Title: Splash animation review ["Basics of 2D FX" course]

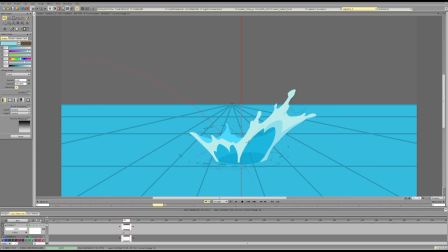982s
And do a couple indications of like where the light is going from. And like this is the bottom side and the light is at the top part. This is inside, this is inside.
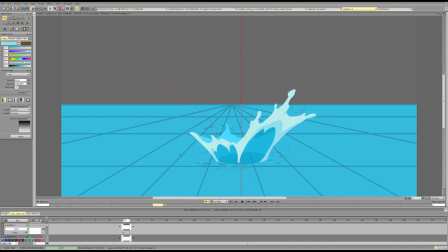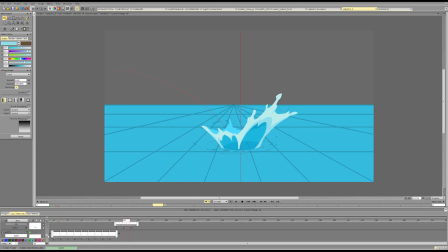1005s
And here we go, we have our splash. Simple and clear. Voila.
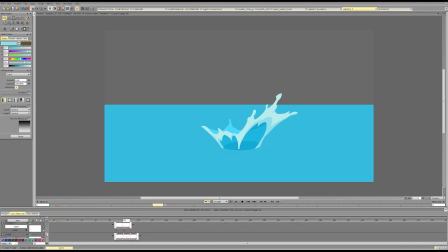Trying to find words.
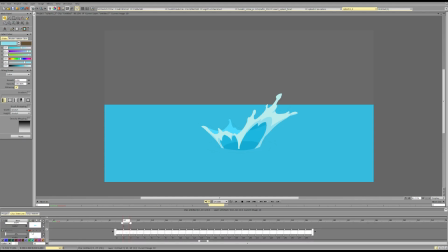1044s
Huh? Ah, sorry. Dumb. Be dumb. Okay. Screenshot it. Clear.
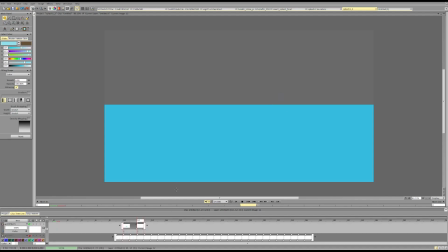1061s
Then. What can we do? I can do this and keep it. Then we move on to other frames. So have this, have that, have this.
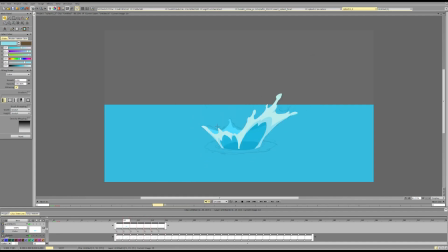1081s
And then we go 1. And then here what we can do is we can use all the cool stuff. I think the frames look pretty good. I think the hulls look pretty good.
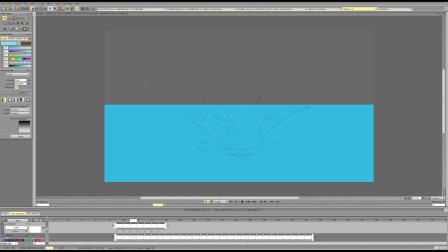1099s
I think here we can push the design. At the very end, it starts kind of breaking up. So here we can push the design a bit. Maybe keep it.
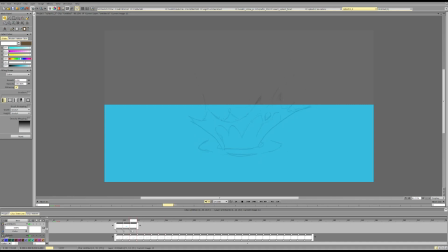1117s
Actually, stretch it. Take this and be like, okay. Let's take this key.
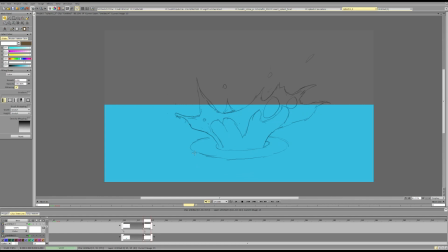1136s
Take this key, take this key, take this key. And be like, okay, the most important layer is the foam one, because that's what defines our splash. So this is cool. We can keep that.
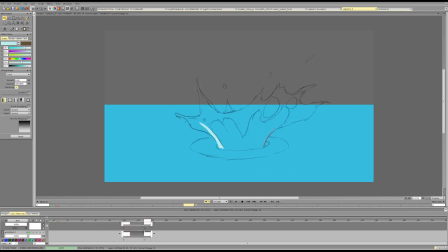1158s
And we can keep this pretty edge that will separate the splash from the water. Since we are matching the color of the water closely, we need this line to separate the splash from it. And we can do this cool stuff.
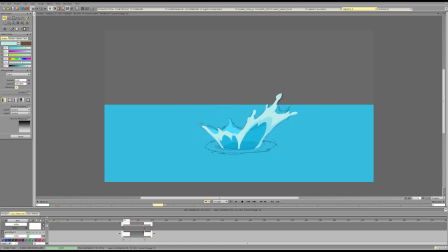Stretch it out. And here we can make this shape more rounded at the top as it becomes water.
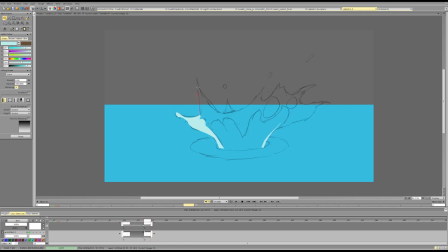1198s
so that it has more like droplet kind of tips. Also, this definitely depends on the style, so how sharp is just a style.
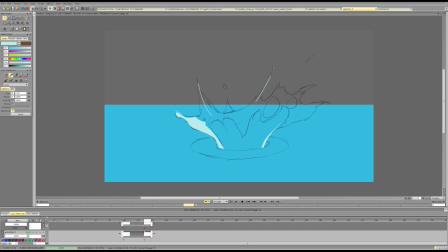1221s
And I'll add something else, so it's not 1, 2, 3, kind of just this triangle shape.
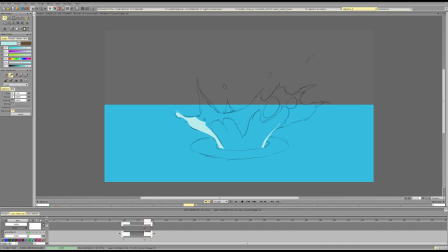1228s
Maybe we can do something else, so it's not all the same shape. So it would be nice to have some variation in the shape. Maybe add in some stuff, kind of combining several shapes at once. So it's not one triangle shape.
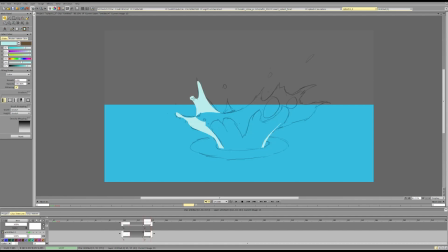1248s
We can still use the same general shape, but to vary and combine them together into something bigger and more interesting.
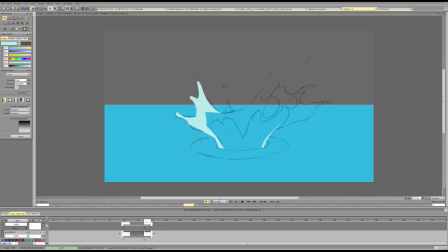1265s
And maybe we can hold off that so it doesn't go down as fast, but has a bigger delay. Just a bit bigger delay. It's more straightforward at the start.
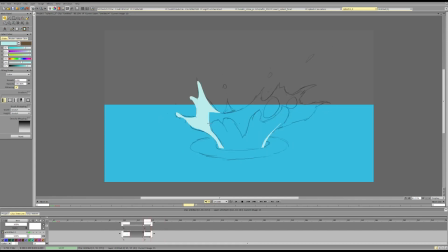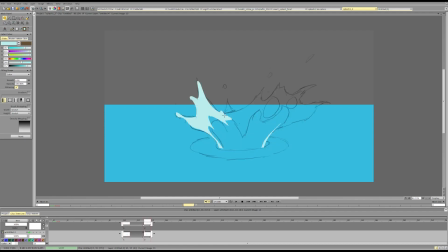1301s
Can add some stuff here, so it's not a perfect circle, but there are some elements that will keep the interest and variety there.
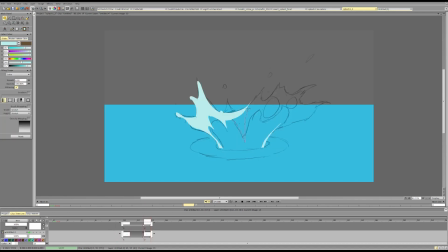Can do this, so stretch it out, or we can keep it connected, that's up to us.
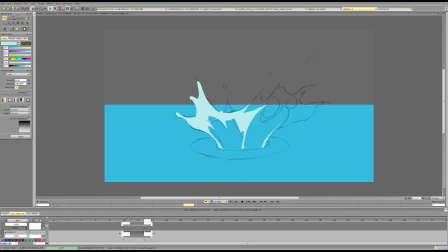1337s
Varying the sizes of this would be cool. One is bigger, one is smaller. Which one is up to you? It's just about variety.
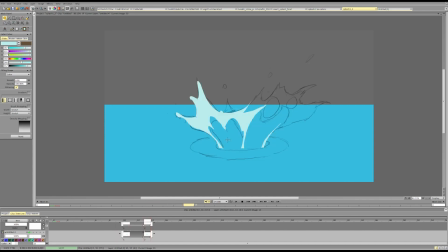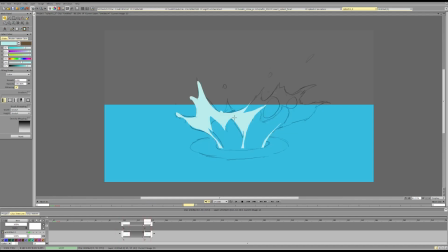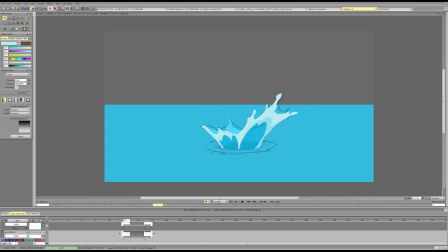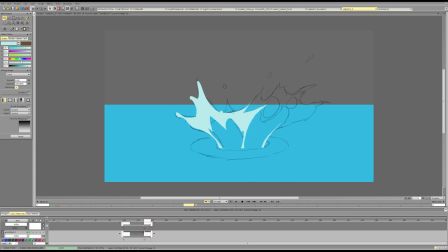So I'm basically filling the shape and also refining the design at the same time, usually.
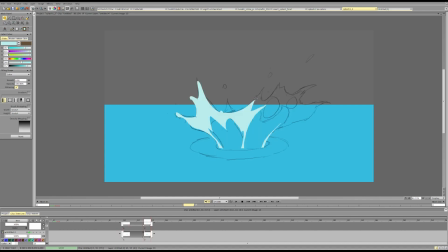1399s
And yeah, that's how I get to the final finish. Maybe here this hull can be smaller. It's not at the max yet.
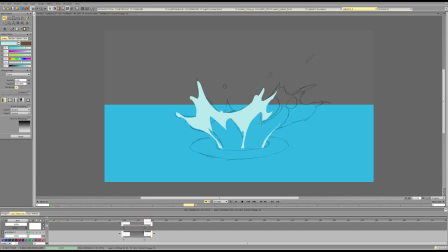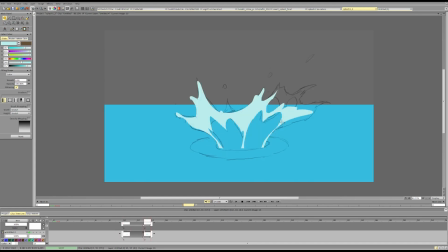Here again, I would try not to put it too low too early. Find a nice curve that is simple enough.
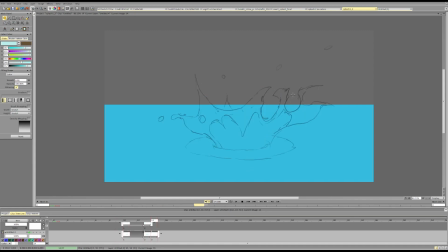1455s
Stretch it out. And maybe we don't want to break up both at the same time and kind of open up them at the same level. Maybe some can be opened from the side and filled at the top. This will create a nicer visual look.
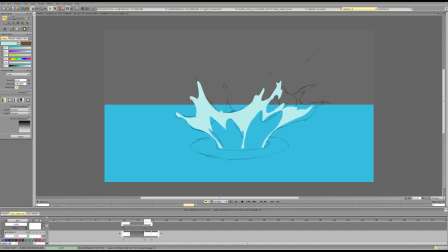1476s
Okay, what was that?